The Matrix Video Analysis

One of the founding members of the school was Lev Kuleshov.
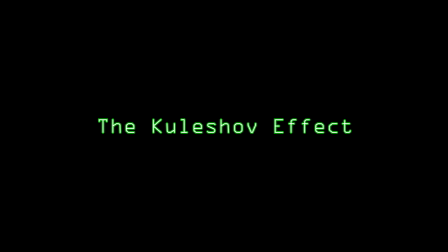Kuleshov is perhaps best known for his experiments conducted in 1921, known as the Kuleshov effect.
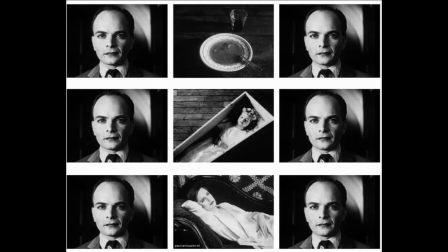In this experiment, Kuleshov set up a series of shots that cut back and forth between a man and three different objects to see which emotions the contrasts would convey. For instance, cutting from the shot of a man to a shot of a dead child in a casket would convey sadness.
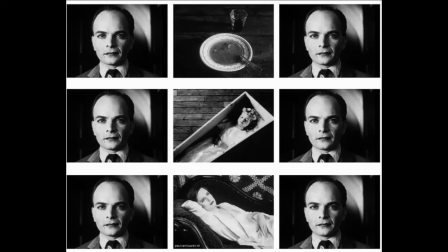Cutting from the shot of the man to the shot of a bowl of soup would convey hunger. And cutting from the shot of a man to a woman lying on a couch would convey lust. Kuleshov once postulated that what is important is not what is shot in a given piece, but how the pieces of a film succeed in another, how they are structured. By this, Kuleshov means that a single shot of a film is not influenced by the entire context of the film, but rather by the shots that follow and precede it. Kuleshov goes on to say that the juxtaposition and interrelationship of various elements much more vividly and more convincingly expresses essence and meaning. In other words, meaning in montage is created with the juxtaposition of shots.
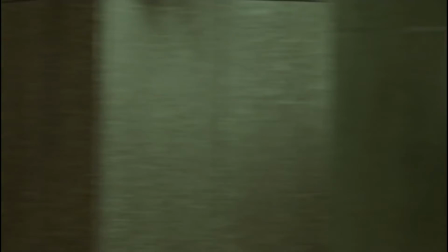For example,
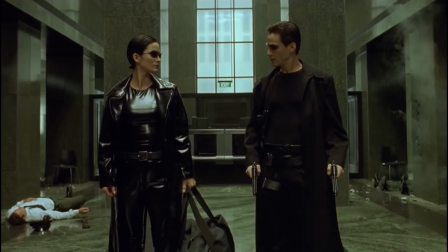the lobby shootout scene in The Matrix uses the techniques of montage editing to create a fast-paced and chaotic tone to match the action on screen.
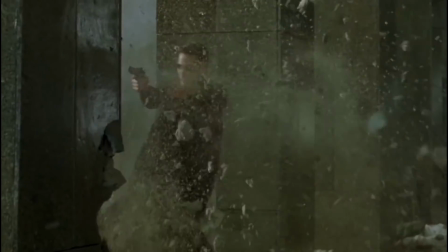The sequence features Neo and Trinity as they shoot at and evade the bullets of the soldiers.
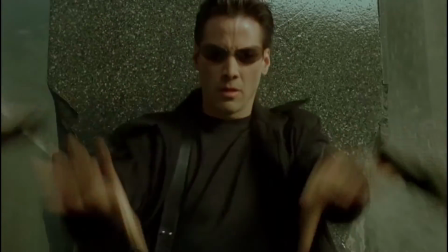There are several subjects in the shot, such as the empty bullet casings hitting the floor, splinters of concrete flying everywhere, and constant muzzle flashes.
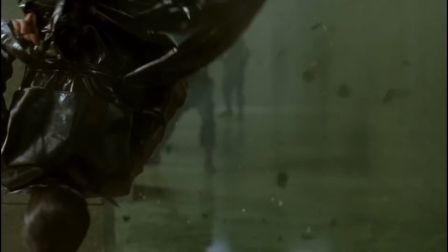All of this in tandem keeps the audience deeply engaged in the scene while maintaining a fast-paced rhythm.
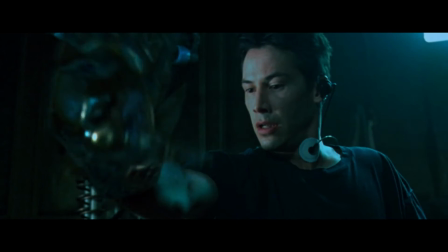Semiotics is the study of signs or things that communicate meaning, as well as how they convey said meaning.
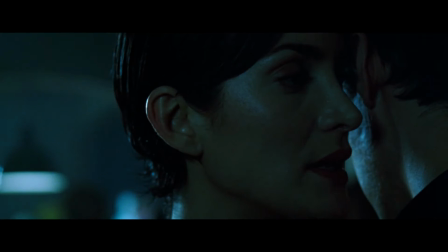There are two main elements to semiotics, both deriving from the word sign: the signifier and the signified. The signifier is the denotation or the most literal, basic meaning of a sign.
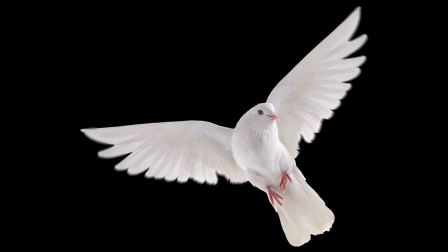For example, a dove as a signifier is a white bird.
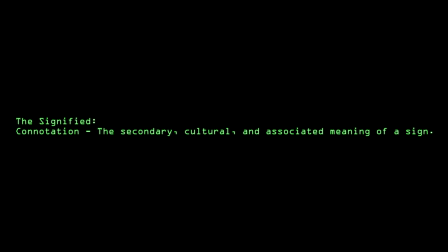The signified is the connotation, or the secondary cultural and associated meaning of a sign.
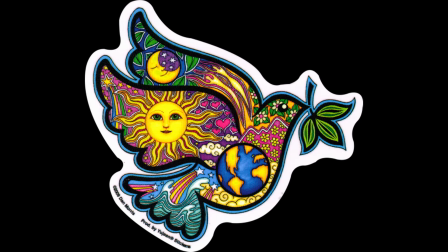Continuing with our earlier example, the dove as the signified is associated with positive emotions such as peace and love.
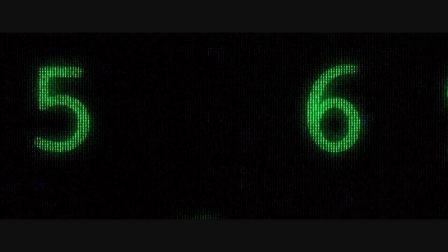One way in which the Matrix implements semiotics is through the use of recurring colors as signifiers.
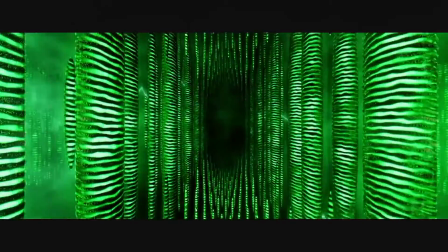The first recurring color is green.
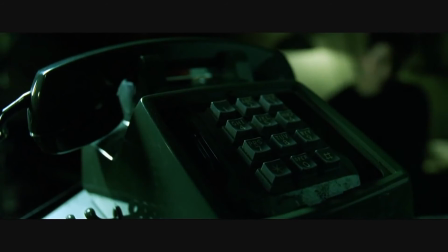All the scenes that take place within the Matrix have a green tint to them, the same color as the green text on Neo's computer at the beginning.
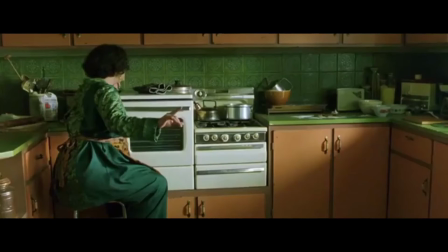This is a visual indicator that the characters themselves are inside of a computer program.
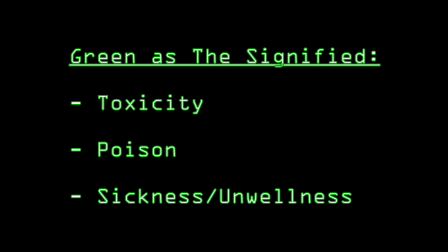Furthermore, green is a color which connotates toxicity, poison, and sickness. Likewise, the green tint of the Matrix is meant to evoke a feeling of unwellness within the audience,
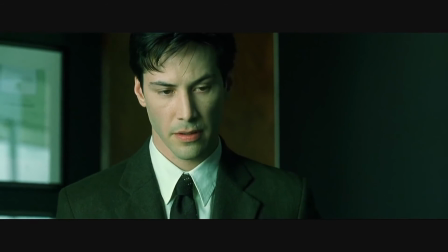symbolizing how the Matrix is poisoning the minds of all those still plugged in.
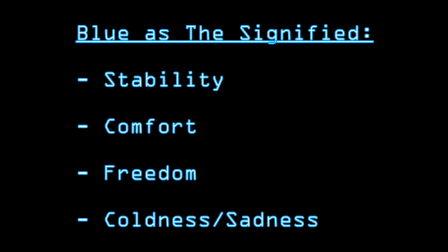The next recurring color is blue, which connotates stability, comfort, and freedom, but also coldness.
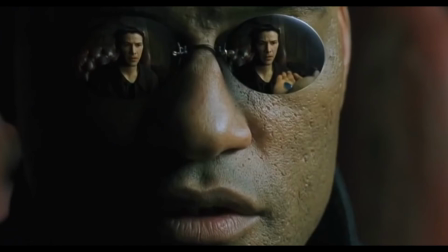The blue pill that Morpheus offers to Neo represents the comfort of being blissfully unaware of the Matrix.
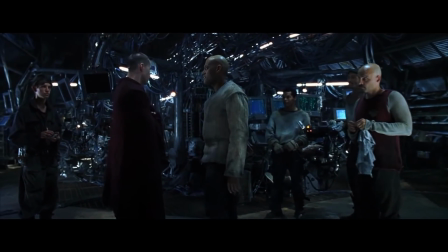All the scenes in the film occurring in the real world have a light blue organic hue to them,
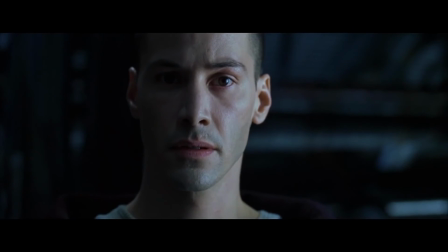a visual indicator to symbolize the comfort of being unplugged from the Matrix and in touch with reality.
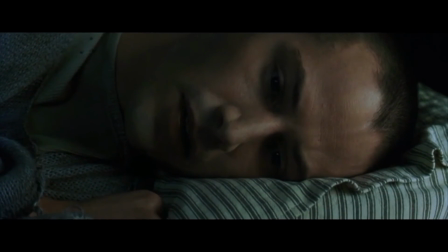However, it also symbolizes how cold and desolate the real world is,
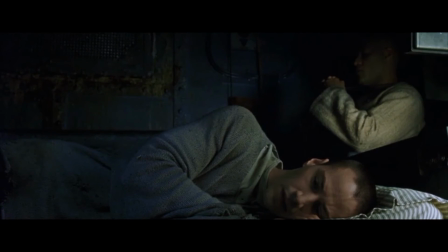as well as the melancholy that comes from knowing the truth about the Matrix.
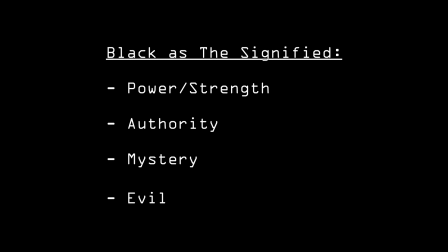The last major recurring color found in the Matrix is black, which connotates power, authority, mystery, and evil.
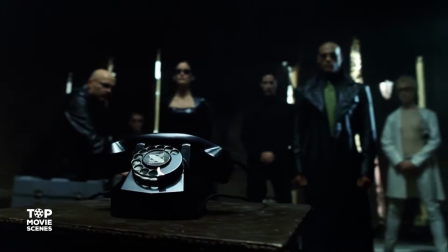The dark leather and shades that the characters wear symbolizes the unique powers and abilities that they possess when plugged into the Matrix,
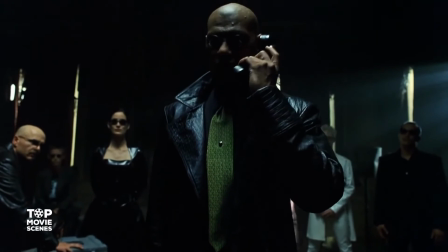as well as the mysterious personas that they adopt. With Morpheus, the black represents his commanding presence as the leader of the Resistance.